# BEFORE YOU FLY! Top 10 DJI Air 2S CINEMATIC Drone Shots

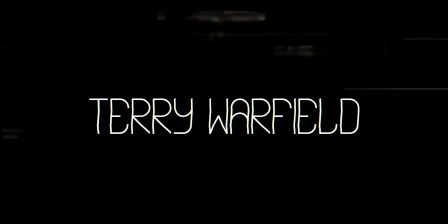0:00 Hey, yo, what up, y'all? Tight Shirt Terry back in the building. Hope you're having a good day so far. If this is your first time here, yo, a fat welcome to you. And if you're part of the family, you came back, welcome back, yo. Come give me a hug, break it in, give me a fist bump or something like that. Yo, we just hit 20K in the fam and the squad. I'm so thankful for y'all. Thank you so much. Now, in this video today, I'm going to show you my favorite, I think, 10 or it's 11 drone moves that I like to use to take my drone videos or my drone footage to the next level.
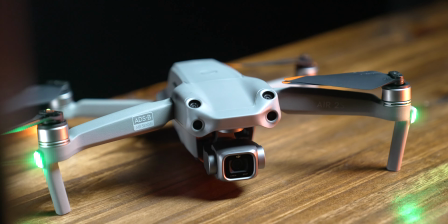0:27 Now, in this video, I'm gonna use the Air 2S because obviously it's the newest drone I got, which, by the way, big thank you to my folks over at DroneWorks. If y'all are looking for a drone purchase, whether it's DJI, Autel, whatever, they have everything in stock.
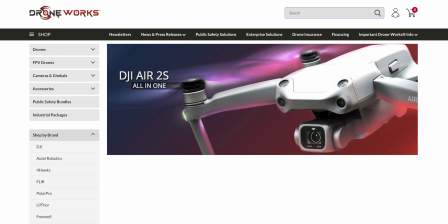0:41 I am part of the DroneWorks family, so if y'all rock with my content, y'all like me, do me a favor and do all of your shopping through DroneWorks.
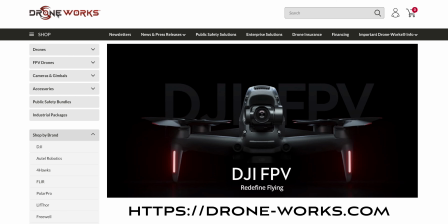0:48 Hit up DroneWorks for your drone needs. Tell them Terry Warfield sent you. Now, I guess let's just go ahead and get into it. So my first tip to make your videos more quote unquote cinematic. I know some of y'all hate that word, but this is what we're doing.
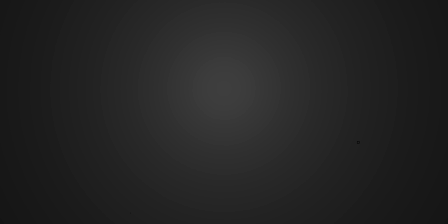1:01 We're making cinematic style things with our drones. The first shot is I don't even know what to call this, right?
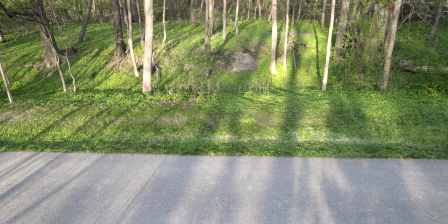1:06 You put the drone in the air and you have somebody enter the scene.
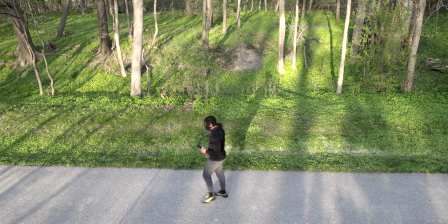1:10 And this creates a real sense of mystery for me, at least, because it makes you look directly at that person and it makes you wonder, like, what are they doing? So it's easy. You put the drone up, you have the person enter from behind or side. That sounded horrible, but you get what I'm saying. But you have them come into the scene and you also have them leave out the scene. So it's a super easy shot to do. It's really nothing required except for you to put the freaking drone up and let somebody walk in, or object, whether it's a car, person, animal, whatever. Walk in the scene, leave out the scene. Let's go to number two. Number two is the low flying ground shot.
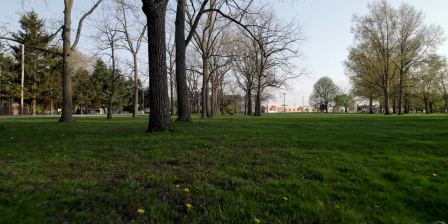1:44 Now, this is especially powerful with the Air 2S because the field of view is 22 millimeters, so it's super wide, yo. So I want to caution y'all real quick to be careful with this. Make sure your obstacle avoidance is turned on, because if you don't, you got to remember elevation changes, and the drones, they don't fly in a perfect straight line. So if the elevation is changing and the drone just happens to be descending, even if it's just 1 or 2 degrees, you can look at some nasty crashes if you're not careful. So make sure that your obstacle avoidance is turned on for these shots unless you are an experienced pilot. Now, like I said, with the Air 2S, because the field of view is so wide, flying low to the ground or in between objects, it makes it feel like it's going super, super fast,
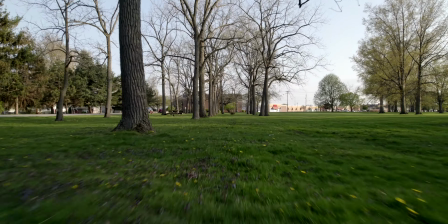2:27 way faster than it actually is. So this is a super easy shot that you can use if you want to create some action in your shot or anything like that.
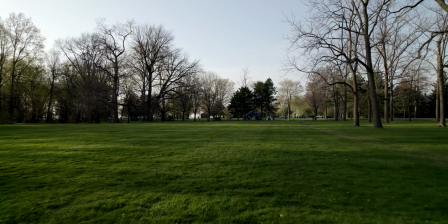2:35 Fly low to the ground. You don't even have to go super fast. You can speed it up in post if you need to, but it's a super easy shot to pull off. Now, let's move on to number three. Now, number three, you want to use this to set the stage to something, right?
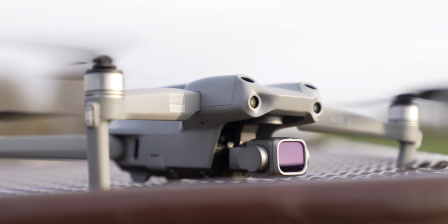2:45 So if you have something in the way, such as like a building or a hill, and you want to reveal what's behind it, this is the reveal shot.
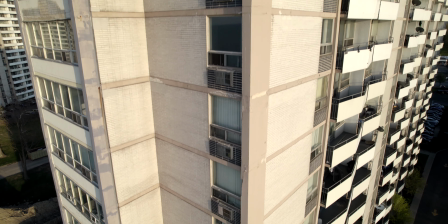2:52 So what you do is you put the drone behind the obstacle, so whatever it may be, and all you do is ascend up over said object, whether it's a building, a hill, or anything like that,
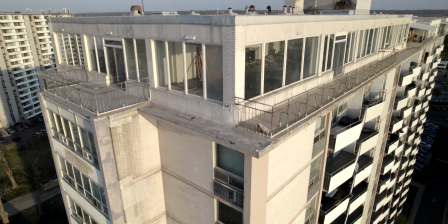3:01 to reveal the grand landscape or whatever it is behind. I use this shot a lot to reveal the scene or to set the stage for something. Super easy to use. Now, also with this shot, you can make it a little bit more dynamic, right? If you want to add some sauce in there, all you gotta do is pitch the gimbal downward while you're going upward, and it creates almost like a parallax type vibe. So super easy to do. Fly up, pitch the gimbal downward. Hey, butter smooth shot. Now, before we move on to the next tip, if y'all like this video so far, do me a favor and drop a like on it. Y'all don't know how important that thumbs up really is. And if you're not part of the squad, now would be a good time to join the squad.
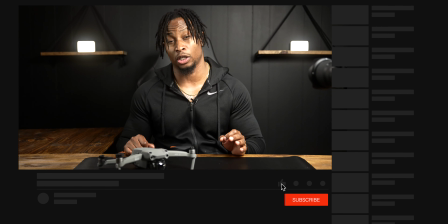3:35 Hit the subscribe button and turn the notification bell on so that you get notified when Terry drops new videos. And let's go ahead and change the song in 3, 2, 1. Bang! Ooh, yeah, that's a good one. That's some epidemic sound if you want to try it out for 30 days. Link is in the description. No credit cards, none of that stuff. Copyright free music. Let's move on to the next tip. Now, again, this is another shot that you can use, and that is the top down shot. So all you do is you fly way up in the air, make sure that you follow your local guidelines and FAA regulations,
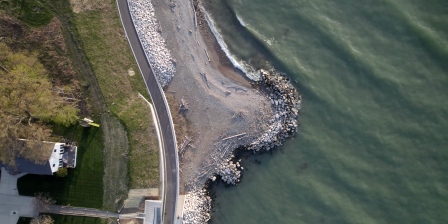4:03 and you pitch the gimbal all the way down so that you're looking directly down and you're way up in the air.